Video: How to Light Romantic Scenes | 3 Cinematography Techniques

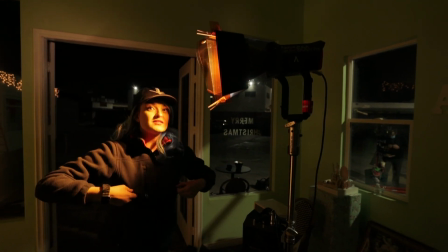[4:04]
So think of this like, you know, you have to wear layers if you want to be warmer because you trap heat between the layers of your clothes.
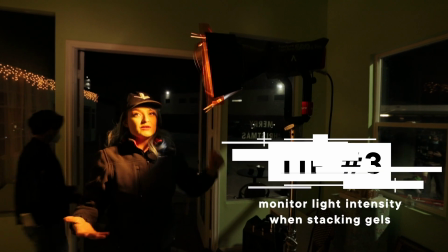[4:10]
Same thing with gels.
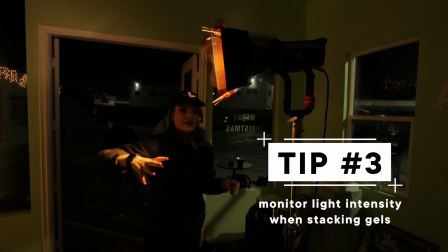[4:12]
So you don't want to use double up gels unless you are using a light at very little power.
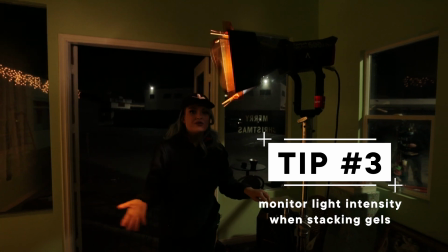[4:19]
In this case, we're using the 600D, an extremely powerful light at 0.1%.
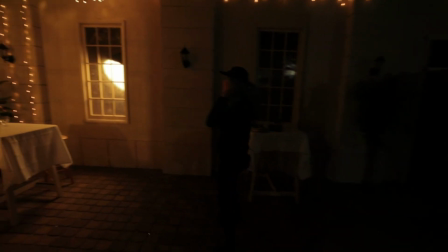[4:25]
So it's gonna be fine. Let's check it. Oh yes, that's perfect.
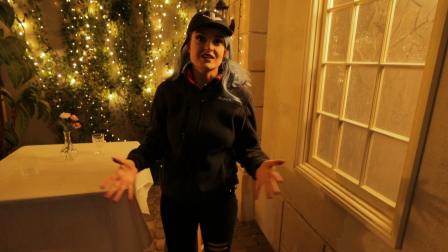[4:31]
All of the lighting in this scene is motivated lighting.
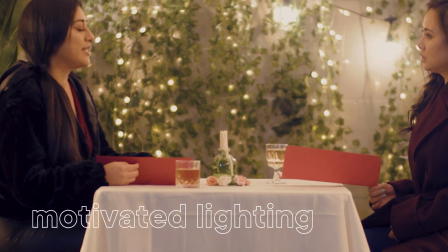[4:34]
So whether it's the Christmas lights and the candle that we see, which are practicals, or the shop lights,
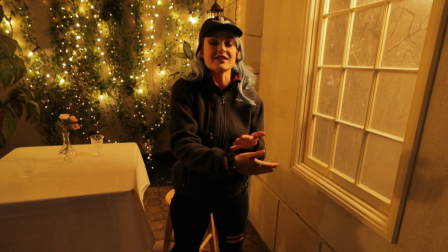[4:42]
which we don't see, but they're still motivated by something that exists in the world, the shop lights.
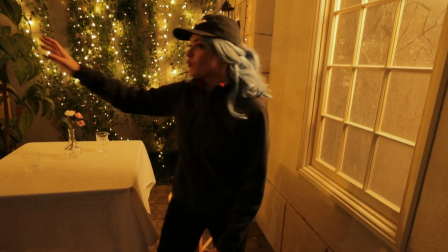[4:48]
I put one 600D in here through shears.
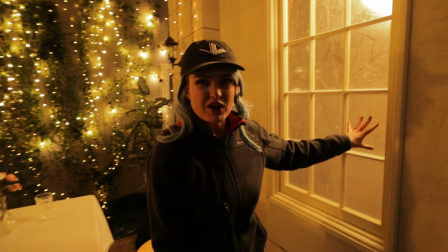[4:53]
This window, it has a bit of frost on it, but not as much diffusion.
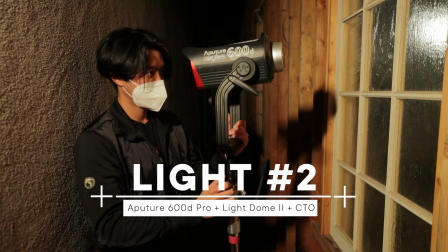[4:57]
So in order to get that soft quality of lighting, we put the 600D behind it with a light dome 2 in front of it.
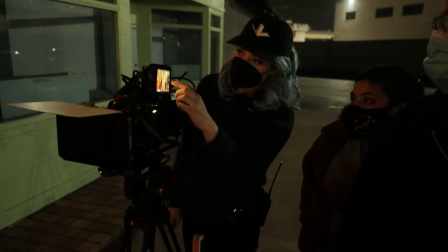[5:05]
Do you see that? I think it's only one of the strings that's flickering.
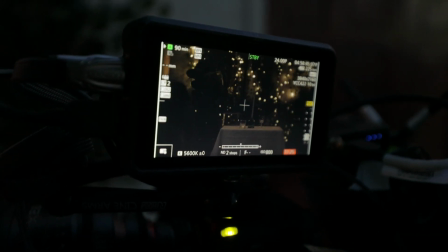[5:10]
Okay. So we may need to kill one of them, but we just need to see which one first.
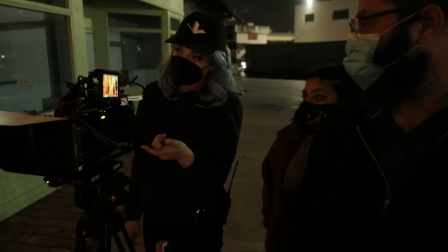[5:15]
I think it's the bigger bulb. You think it's the bigger bulbs?
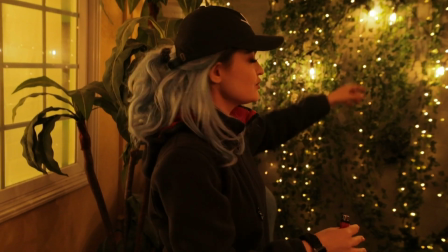[5:18]
While I initially wanted 2 large strings of light on the background to complement these Christmas lights, one of them was actually at the wrong frequency.
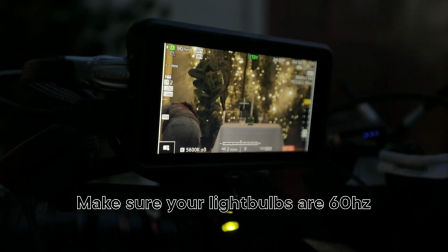[5:27]
So it was causing the entire scene to strobe. And that doesn't look so great.
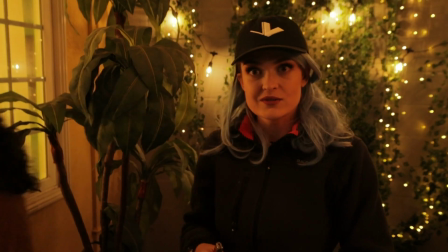[5:33]
So we actually took it down. Thank you so much.
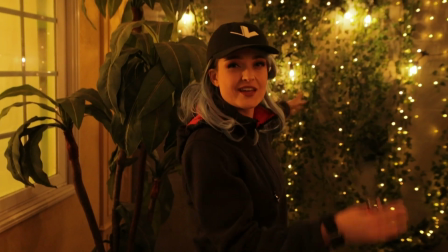[5:35]
And we readjusted one of them so that it would be more of like the hero light strand right through the center of the shot here in the background.
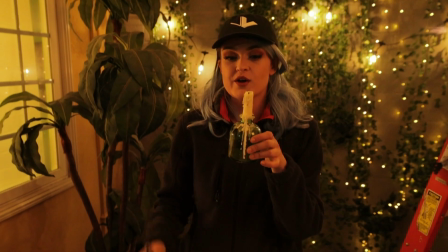[5:44]
We also have a candle on the table, which we've burned down for 2 reasons.
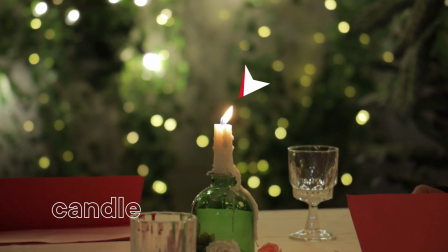[5:50]
One, because it looks better, because it looks like it's been, you know, burning for a while.
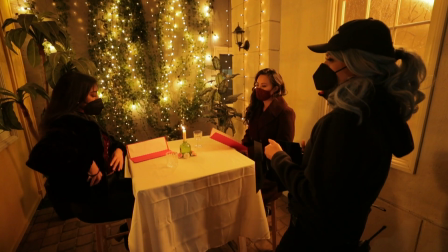[5:53]
But 2, that means that it's lower on the table so that when we go into our close-ups,
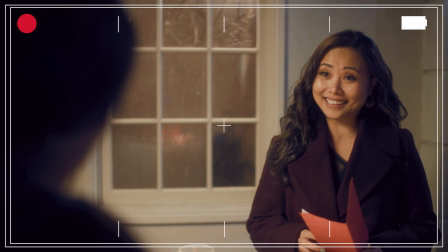[5:59]
our over the shoulders, we can swap it out for a film light for safety.
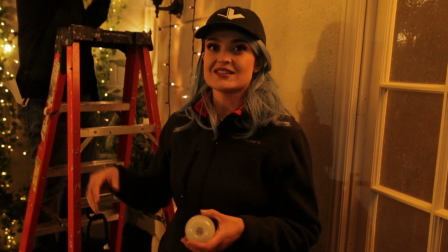[6:04]
Another cool thing about this location is that it has these awesome wall sconces already in here.
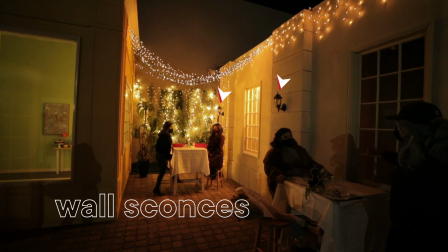[6:09]
So we're gonna replace the bulbs that are in there with B7cs, because not only are these battery powered,
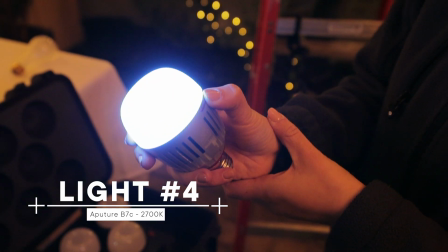[6:16]
so it doesn't matter if we route power to the wall sconces, but also they're Bluetooth.
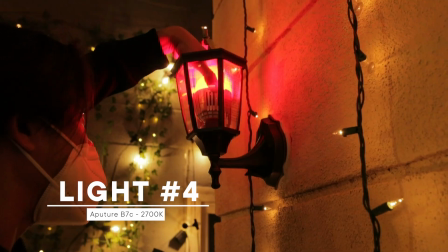[6:21]
So I can reset them and then control them from my iPad. So everything is on Bluetooth.
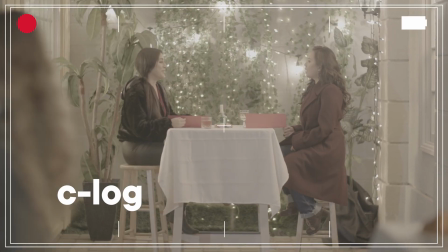[6:28]
I'm shooting a log image, which means the actual image that I'm shooting is very flat, it's very gray.
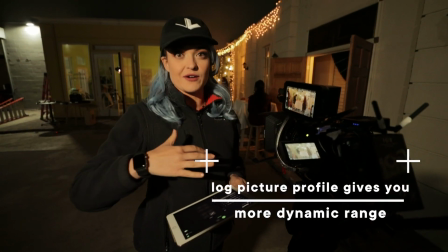[6:34]
I'm doing that so I retain the most information in my highlights and my shadows, but exposing off of that log image is really hard to do.
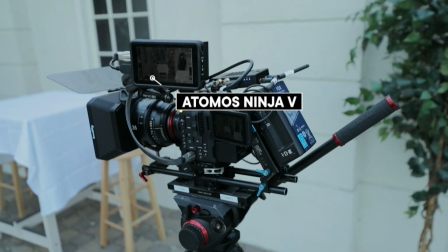[6:43]
That's why I have a monitor that has a LUT on it,
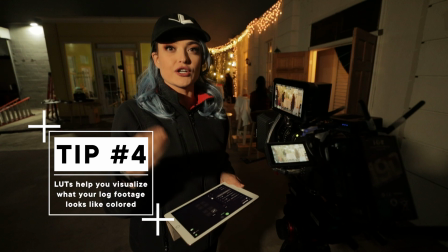[6:47]
which gives me an approximation of what the color correction could look like, and I'm using this to set my exposure.
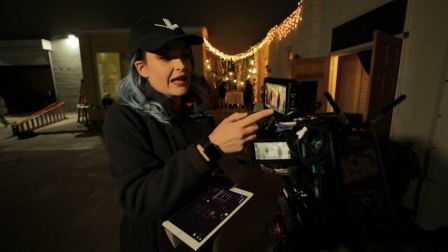[6:54]
So I use exposure monitoring tools like false color, like histograms,
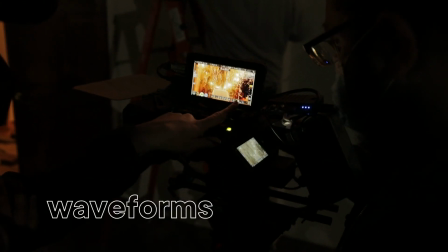[7:00]
to tell me whether or not I'm blowing out my highlights or going a little bit too dark, and that is how I can set my ISO.
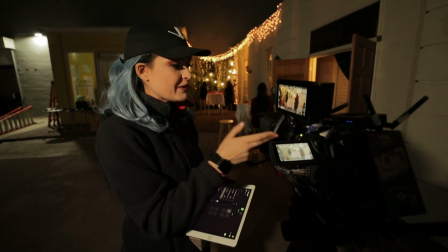[7:08]
I'm already doing myself a lot of favors by keeping the lens at T1.5, which is the most open it can be,
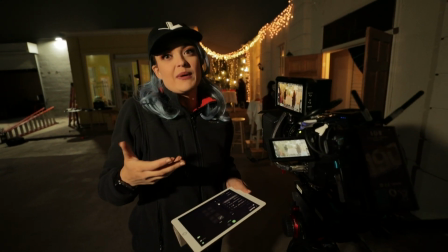[7:14]
the most light it can let in, but I'm sort of limited by the intensity of the lights in the background.
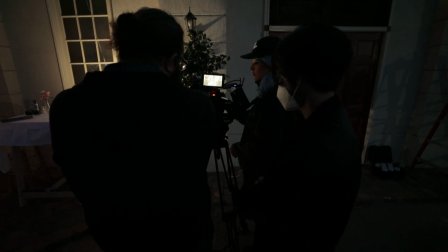[7:20]
So that's what I'm trying to adjust my exposure to. I associate romantic lighting with a diffused, halated look,
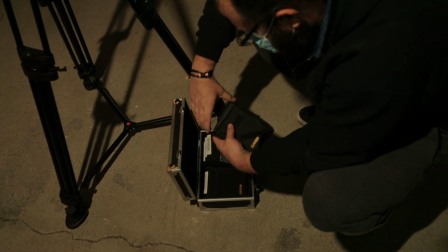[7:29]
which means that all of the highlights are sort of blooming a little bit, and there's a lot of diffusion filters that you can get, like Promist,
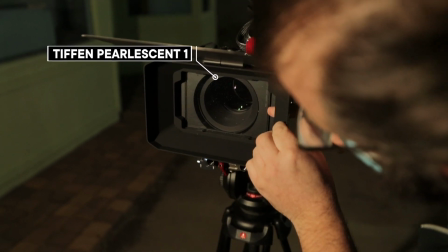[7:37]
Pearlescent, Cinebloom. In this case, I thought Pearlescent would work really well, and it does, as long as you're not moving your camera.
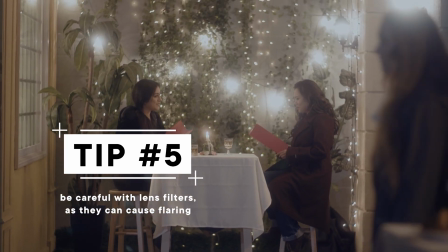[7:45]
Because when you're moving your camera at all,
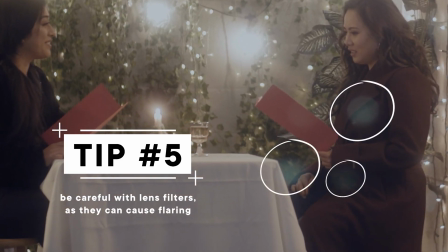[7:48]
you have all of these reflections that are picking up on the actual particles in the glass filter, and it's causing a lot of flaring.
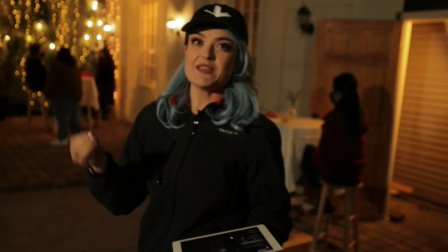[7:57]
As always, I base my white balance on 2 things.
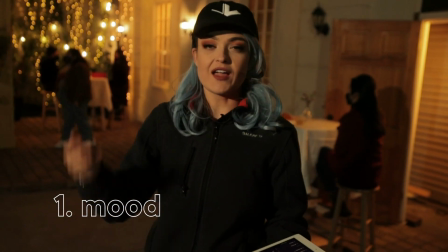[8:00]
1 is what is the mood I want to convey, and 2 is what are the lights already in the space.
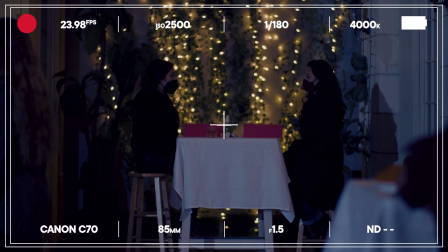[8:06]
In this case, we actually have the Christmas lights up top and the Christmas lights in the back, and they are already at a tungsten white balance.